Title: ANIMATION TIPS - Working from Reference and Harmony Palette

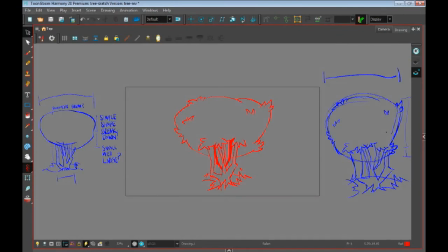[4:03]
So after I clean up, and I usually use either blue or red,
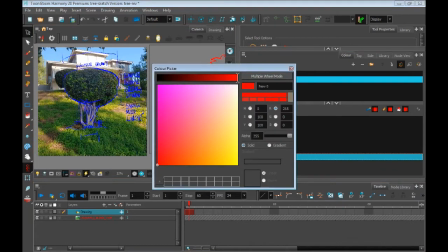[4:08]
just because mentally I'll know that that's either my sketch or my cleanup. And so if I'm going through layers, I won't have to guess, did I clean that up or is this still a sketch?
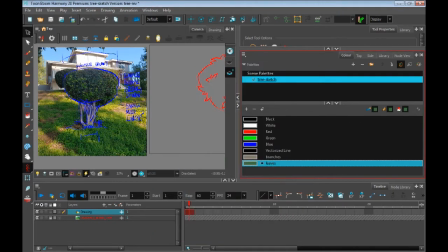[4:22]
And that's just a specific preference thing.
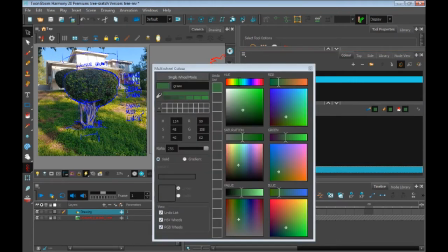[4:27]
You can develop your own preferences later. So now I'm just creating swatches in the palette, and I'm sampling from the picture reference.
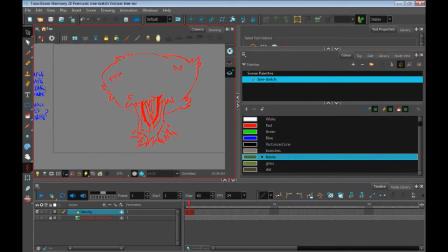[4:38]
And the only reason I sample from the picture reference is so that I don't make up
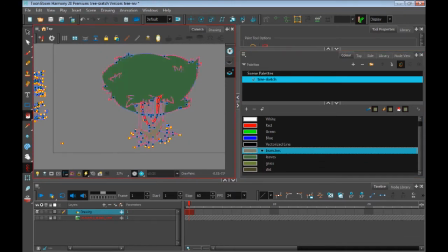[4:43]
the super generic version of what these colors should be.
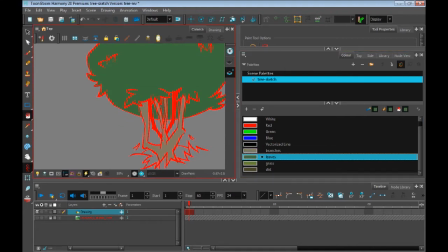[4:48]
And I'm basing it off of the real colors that exist in real life, right? Because sometimes we have like standard ideas of what a color of something is, instead of looking at the reality of what it is.
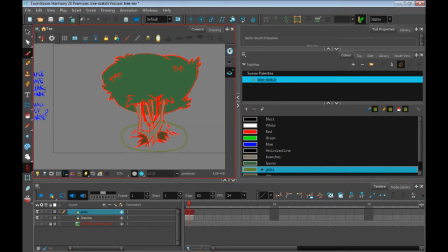[5:05]
So that's quick and easy to sample from that, and mentally it'll save you time from having to sit and think a long time. So I made a separate layer for the ground, because what I want to do is I want to create a radial gradient so that it looks,
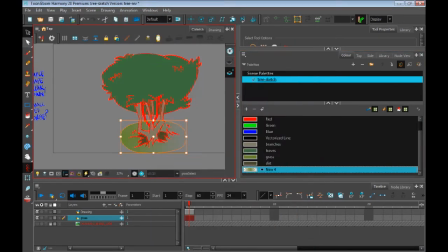[5:20]
the color's more dense, closer to the base, and then it gradually has a transition where it fades out. And I have plenty of videos where I show you how to do that. You could just go back through the previous videos.
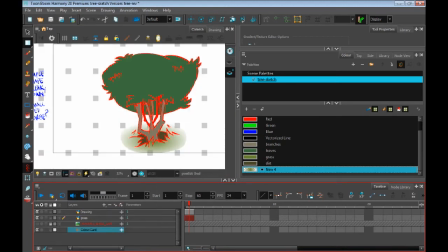[5:34]
And if you just don't feel like going through the previous videos and you're like, hey man, make me a video so I can see how to do that, man, I'll do that.
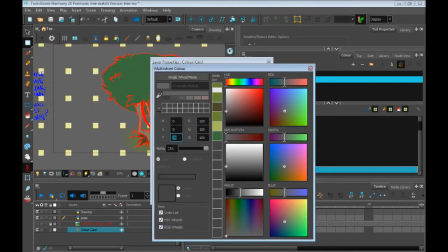[5:44]
And then I just make a color card because I didn't feel like painting a background.
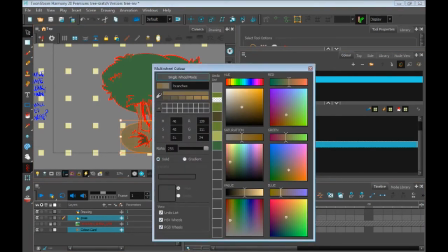[5:48]
And I just wanted to focus on just this one little tree so I could demonstrate this idea and this concept really quick and fast.
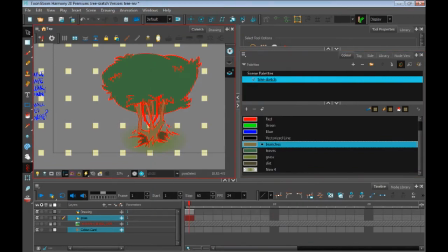[5:55]
If for whatever reason you just want to skip past all of the drawing part and get to the magic, you can skip a lot of this stuff. But I think, you know, the process, the procedure, you can always kind of pick up something, right?
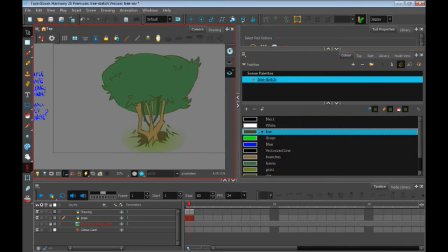[6:11]
So one thing I always do is that after I'm done with cleaning things up, I'll take that same swatch that I use the red for the line work, and then I just rename it line work,
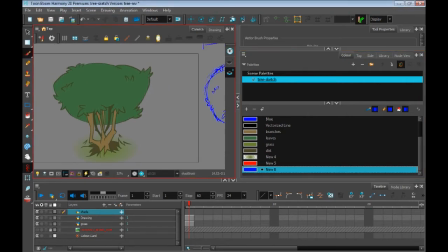[6:23]
and I just change the color of it. It makes it super fast to be able to change the color of your line work without having to like manually select and change the color of stuff. And then I usually make those little value spheres just mentally so I can think about like, hey, where's my light source coming from?
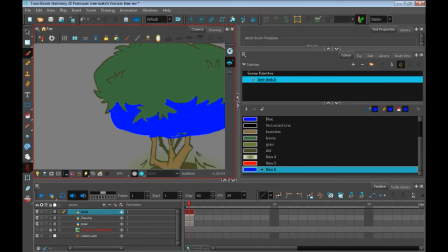[6:43]
Because it's easy to forget, like in the process of scrabbling of just really trying to figure out how to make stuff feel like it has volume,
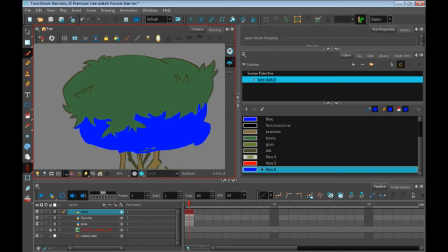[6:52]
is that you lose sight of it and you could just start slathering value all over the place.
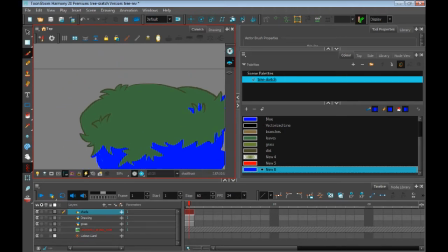[6:57]
This is very likely that I probably could have put shadows on the left side, but I thought, you know what, the volume of it feels pretty nice, so I'll just make it like the light is primarily higher up to save mental time space and just to keep the volume like nice and plump.
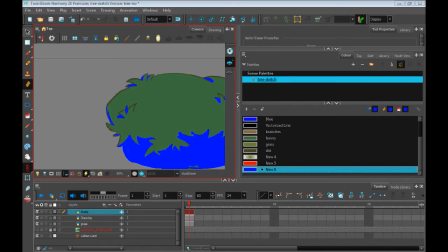[7:17]
I don't know if plump is the right word. Is plump the right word? But it feels full.
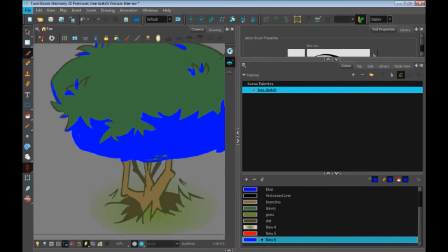[7:22]
Yeah, that sounds smart. And then just thinking about, hey, shadow is going to be on the left side for the most part. So then I know where like shadows are going to cast, and I know where effectively light is eventually going to be, right?
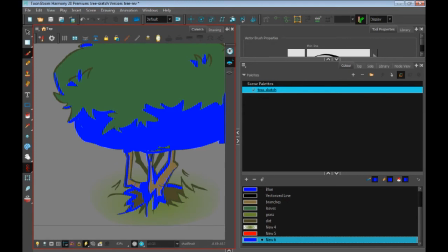[7:40]
So it'll mentally save me time from having to really spend an excessive amount of time thinking about like, how am I going to handle the value, right? And that's often a challenge when you're dealing with trying to give stuff shape and volume and structure, is spending a lot of time trying to figure out like, what am I going to do with this value?
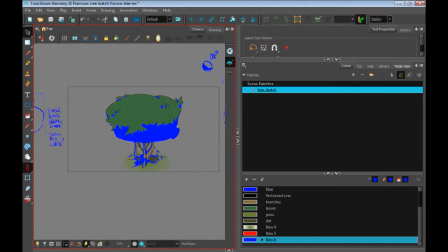[8:00]
And in the picture reference, like the actual lighting wasn't great, but I just like the shape design of it.
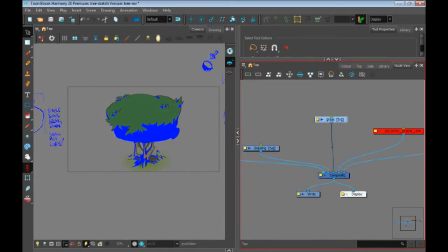[8:07]
So I was like, ooh, let me see if I could do a version of that in Harmony.